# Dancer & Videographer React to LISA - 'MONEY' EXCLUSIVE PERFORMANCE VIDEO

Hey, what's good, y'all? It's your boy Don from the Don Show and Friends, and we're back for another K-pop reaction. Today, we're doing Lisa and the Bro Carters back in the building. Yes, and I do not have a catchphrase, but it's all good because, once again, I am happy to be here. Man, had a long day, been working, but they are doing the food truck thing in my area that I live in out here. And there is a lobster food truck. So I already pre-ordered it. So after I get done here, I'm gonna go pick up a lobster roll and some lobster tacos. I ain't had some lobster tacos. I ain't never had that. So I'm excited though. I wanna watch another performance video, music video from my boy Don here. So yes, sir, yes, sir. Oh man, I have none to say because I'm a vegetarian, I'm slash vegan. So. Yeah, not me. Yeah, must be nice. No comment. So today, yeah, we're doing Lisa Money exclusive performance video. So if y'all enjoyed this, please let us know. And if you have a request for a video, what really helps us so much is you put the links in the comments. And let us know if the video glitches. We're trying to work on why it keep uploading like that, but we're working on it. So thank y'all for saying something. Appreciate the feedback also. Yes. I read that. Mm-hmm. Thank you. Yeah. So hit the like button. Make sure you subscribe. Ring that bell. Make sure you share it. And yeah, let's keep moving forward. So let's go ahead and get started on this one. Let me turn this up real quick. All right, and 3, 2, 1.
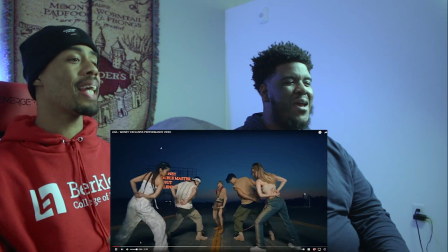Right off the bat. How big is that light had to be? Right off the bat.
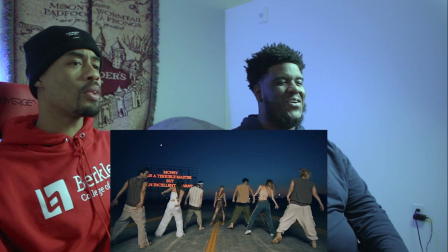Look at them. Let's go. I wonder what they're gonna do with this choreography. With, yeah, already.
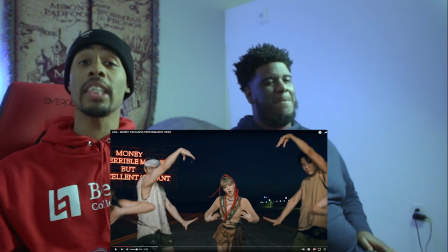So what we talked about the last video that we did when we did the BTS.
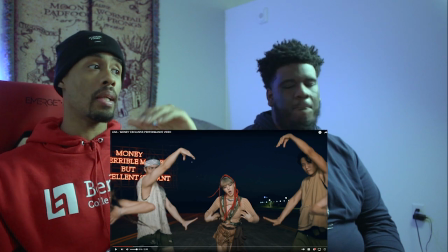Is making sure that the choreography and the video is put together.
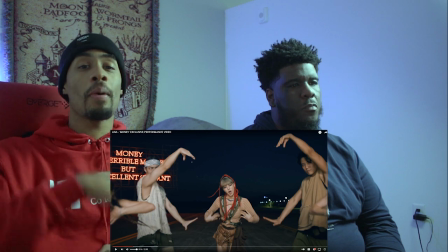Now, these shots right here, I keep wanting with y'all, these are not my favorite shots when it comes to dancing.
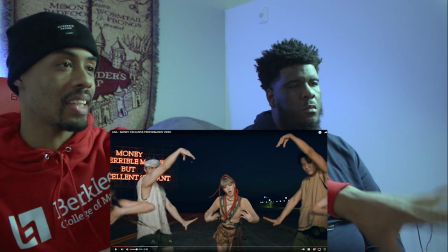It's because as a choreographer, I'm trying to see like the legs and everything, but you have to make a sacrifice and they chose the arms.
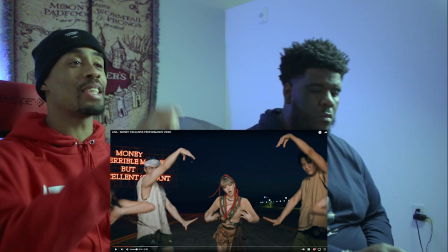And I know they're gonna move back and forth, but this is the one shot that I'd be like, right.
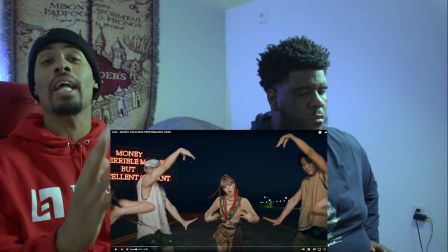But I understand it. Like I learned and I do love it sometimes. So yeah.
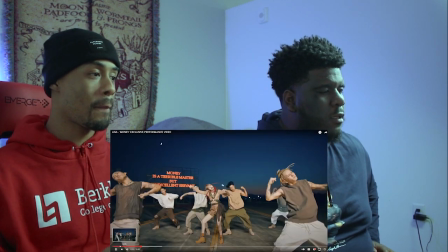But I will say though, one thing I do like, what I liked, remember when I talked about the leading lines, right?
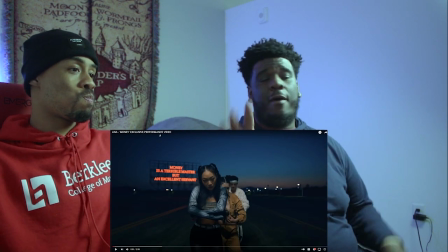Mm-hmm. Leading lines. I went and looked it up. I did some Google.
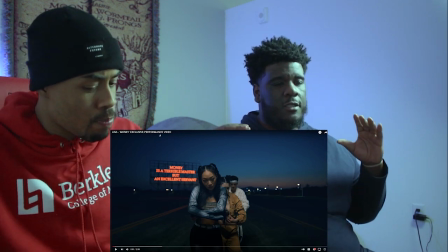So the point of leading lines in videography and photography is it's supposed to direct your attention to what you want the audience to focus on.
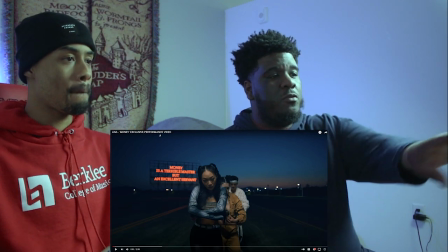Mm. So right off the bat, you see them in the middle of the frame.
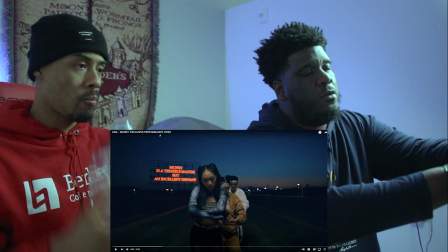If you look at the leading lines, look at the lines on the street, mm-hmm. look at the lights behind them, and then even look at that.
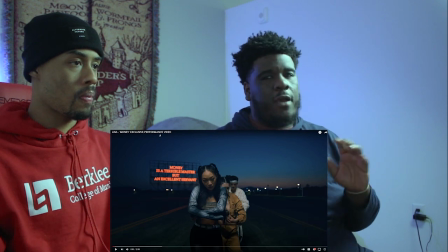So that's really, like I said, every background, everything that's part of the music video is all on purpose.
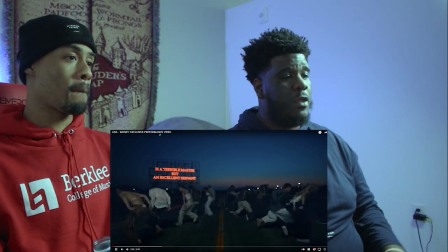Yep. But the leading lines, and then look, boom, because they want you to focus on her.
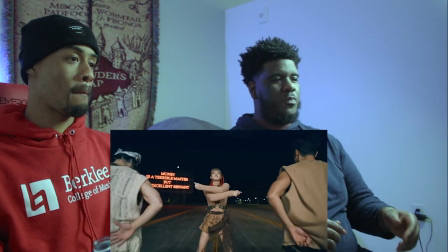Yep. And so now, so they just keep that symmetry right there.
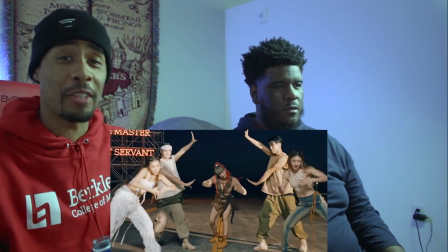Yeah. At first thought, them outfits are cold. I love the outfits.
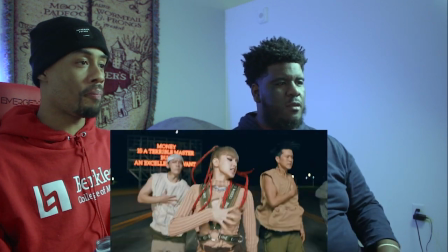Yeah. And all mm-hmm. the cuts are on the beat. Yeah. See the bum bum.
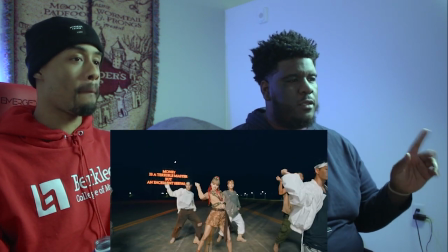Yep. 2, 4. Wait, yep. Cut. Mm.
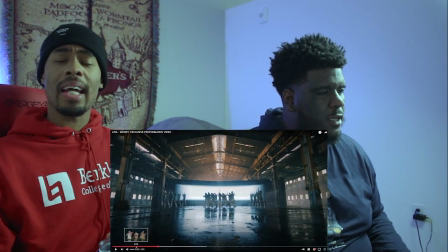Like hey, that. Yeah. I like nice. That. Nice. Like, I really did like that. Nice. Yeah.
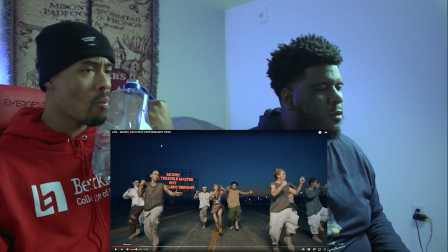Hold on. Yeah, take that back. So. You saw how chain, and then it cut out.
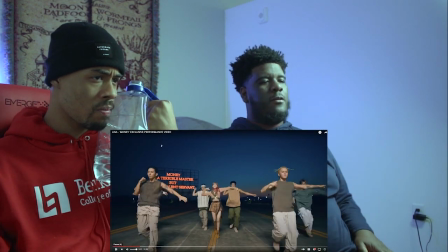So we close in, cut. Now we backing up, now they coming in, now they stop, we going in.
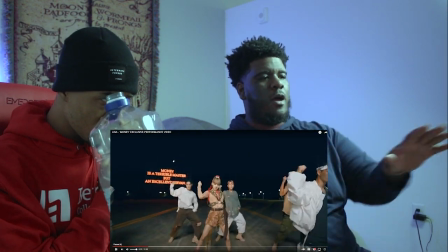Back up. You saw when she did that with her hand, we backed up.
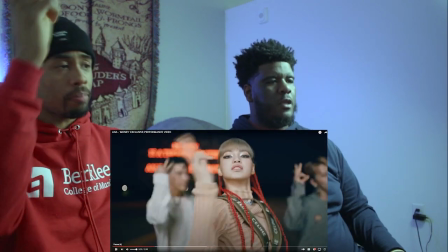Yeah. And when she turned, you see how she turned to the right. Yep. Camera, boom. Was ready.
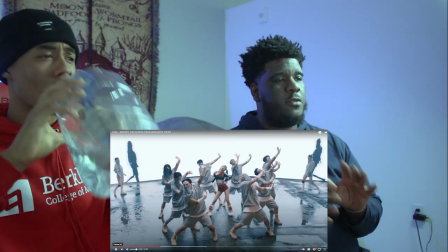And that was a real nice transition. It was a hard jump cut, but it went right to the next scene.
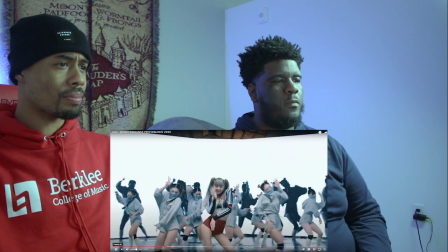Yeah. So, yeah. Different.
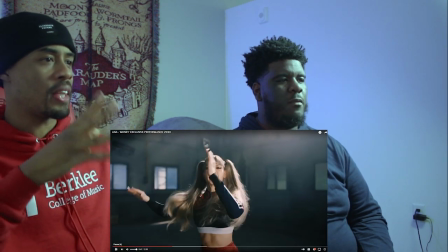I actually never seen. Well, I have. I like the theaters. Background. Yeah. Okay.
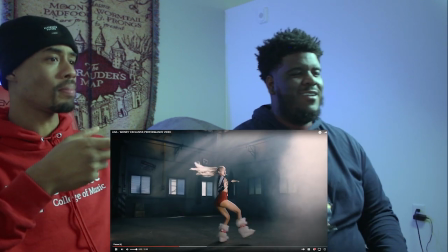Boom. Boom. Okay. Let's go. Hold on.
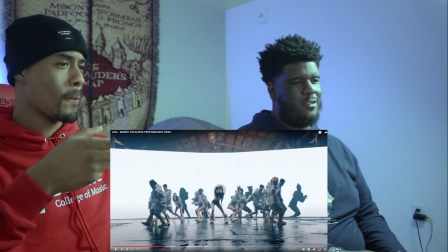I gotta. Hold on. Let's. Oh, this is a cool shot.
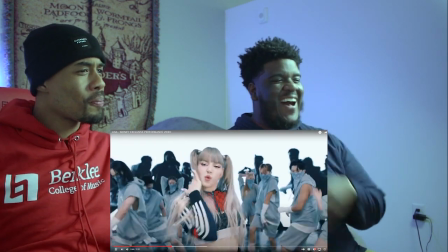Yeah. This is a cool shot. Boom.
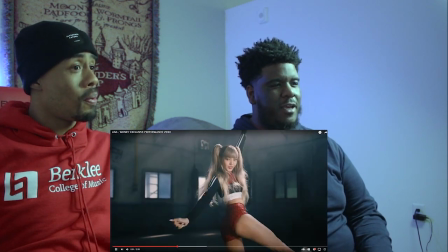Yeah. Cut. Yeah. So y'all see where our arms drop.
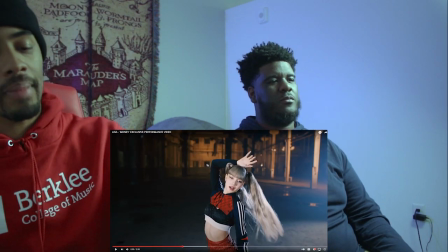So. There's a part, because I had to get into that dance mode real quick.
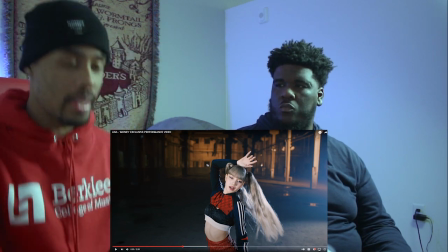There's a part where she kind of like dropped her hands and the camera went down. Like if you look at it carefully, like they dropped it down.
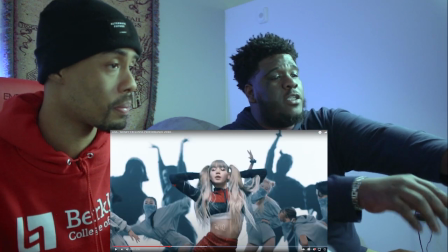Let's go on the mute for a second. Because, look, check it out. Yeah. Before you get into that. Uh-huh. They obviously
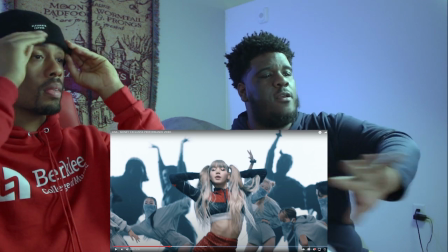Lisa. Yeah. This is my first time even hearing her, seeing her. Okay, okay.
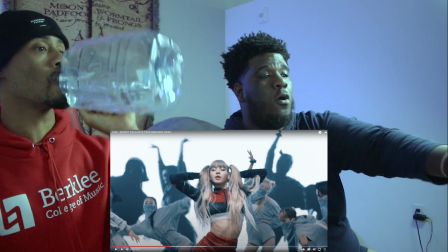But the goal of this is she's the star, obviously.
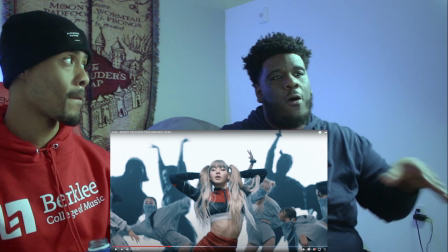Mm-hmm. So look at the leading. And the lines don't always have to just be lines. Like, it could be people, what's behind her.
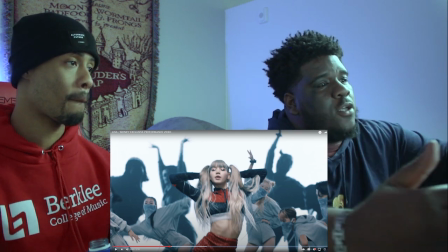So look, one, two, three. But still, yeah, it's all supposed to just, like, they're in the back, so you see them.
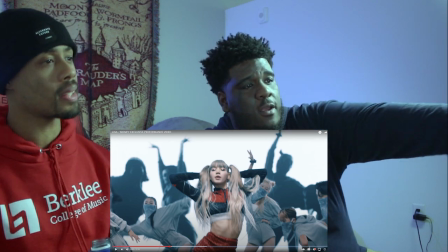Yeah. But it's supposed to focus your attention it on her. It still has a good balance. And then even look, it's all balanced.
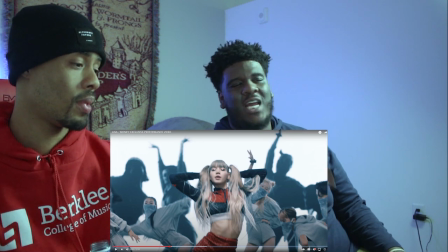It's all balanced, yeah, baby. As all things should be. Shout out to Thanos. One, that's a great philosopher right there.
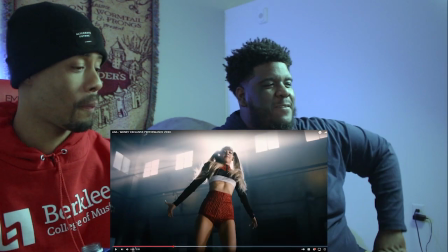Oh, God. Okay, right here. Look at this. Come in room.
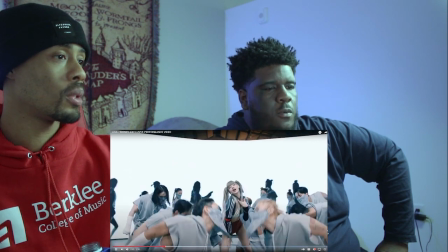They dancing. Oh, no, I muted it. I muted it.
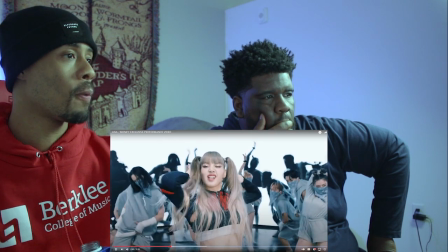So they can see this part that I'm talking about. So you get right here. Boom.
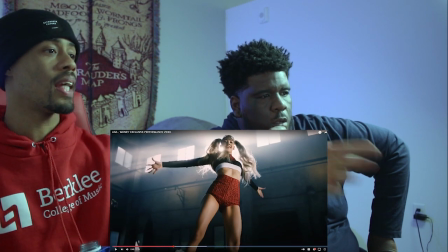She's about to drop it. Bop. Now we're here. And she bounced. She bounces up like a jump.
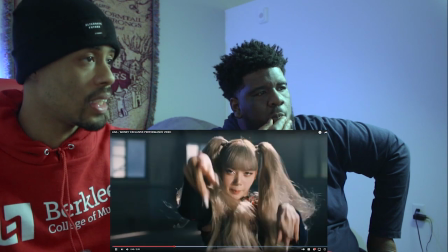She jumps up with it. And then she goes right back flat.
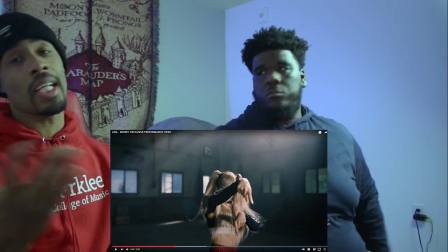And for me as a dancer, I'm looking at, okay, that's where y'all want us to focus at. So that means there's nothing really important about the legs.
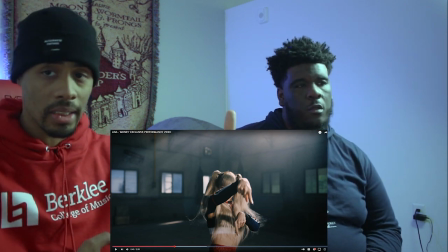It's just the upper body movements that's happening. And as you see, she got a hand gesture, which we call that a crump, is style enhancing illusions.
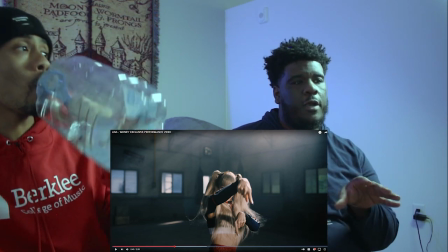And so that, I'm sure that's definitely a director mm-hmm. choice, because our job as videographers or
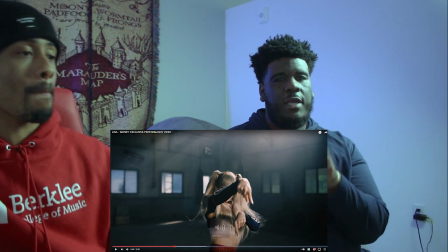cinematographers when we're filming dance is to make the dancer look as good as possible.
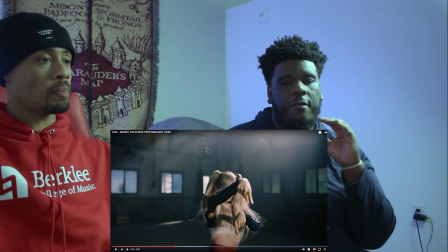Yeah. So I don't know if you will find
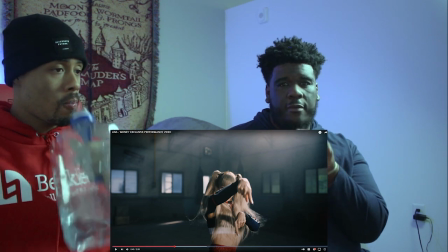videographers that are in that shoot dance mm-hmm. also
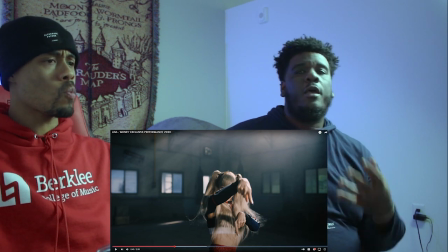have some dance mm-hmm. background mm-hmm. and so they kind of know,
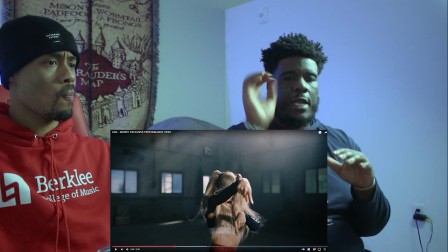like, you can look at a dancer and be like, okay, well, they do, his strong yeah. points are really with his arms.
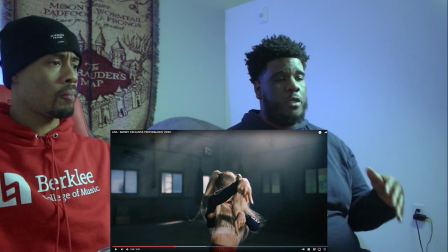Yeah. I don't know dance like that, but his strong points are his arms. Oh, he really has some good footwork. Yeah.
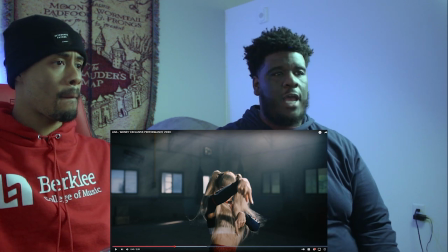So when you look at whatever a dancer's strengths are, or mm-hmm. if you're working with an artist, I imagine, who's not really a dancer, right, but you want to make them look as good as possible,
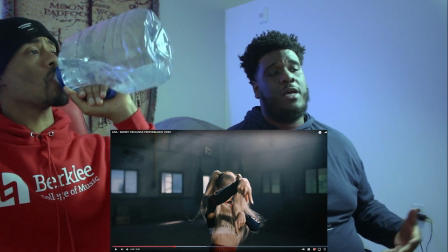you got to focus on what's going to make them look the best. Mm-hmm. So that's why I'm getting it now.
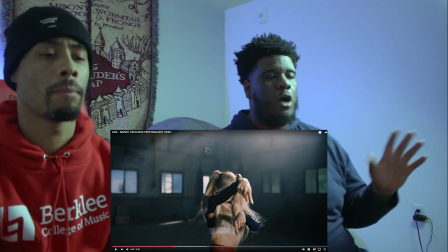Like, okay, that's why we're focusing mostly on, you know, her upper body. But then when she does some other dances, we do a wide shot.
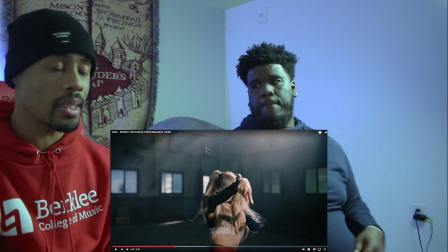Yeah, because you don't want to miss the good part. Yeah. And that's basically what it is that yeah. you don't want to miss the you don't want to miss that good part of the movement.
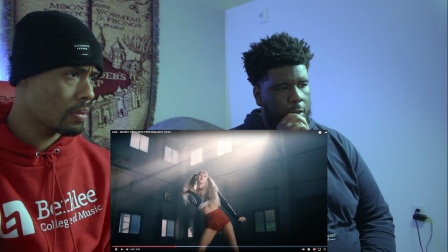Yeah. Mm-hmm. Well, aren't it? Yeah. Yep. Boom. Let's go.
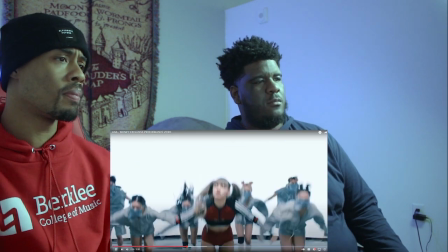Yeah, I might have to. The lighting is definitely different.
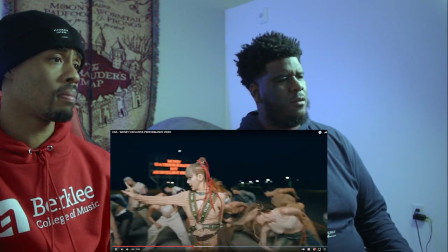That's a good shot. Hey, but she killing it though. Oh yeah.
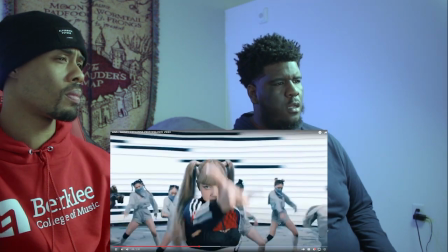Let's go.
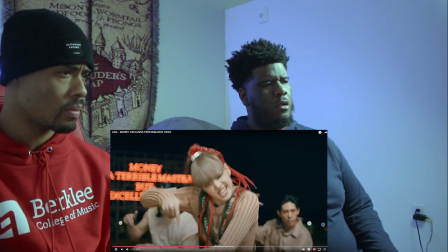She killing Let's it. Let's go. Yeah, very. Everything is mostly closed up.
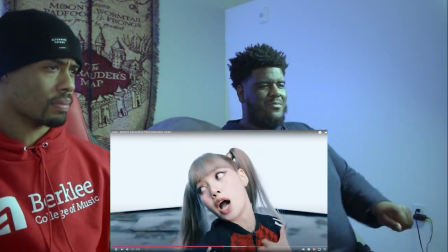Yeah, a lot of it. That style, yeah.
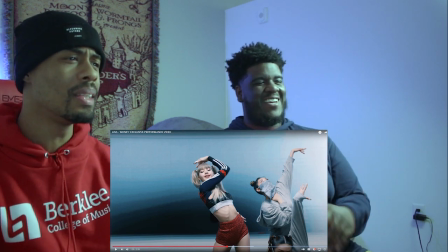I'm gonna do my money dance. Okay, Lisa. Yeah. The style, all like right, the style of the camera shooting the dancing is really close up,
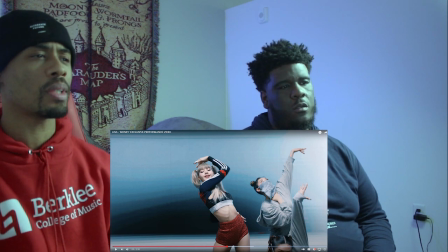and it's like the choreographer definitely had to make sure the upper body was really moving, because that's what they decided.
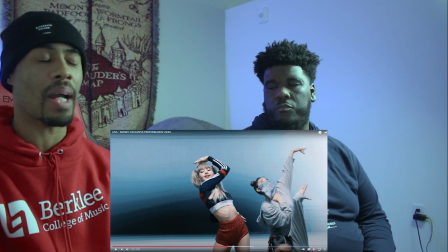Not saying like they don't have other shots where they're showing whole body, but it's so interesting that I'm seeing, like, it's so zoomed up.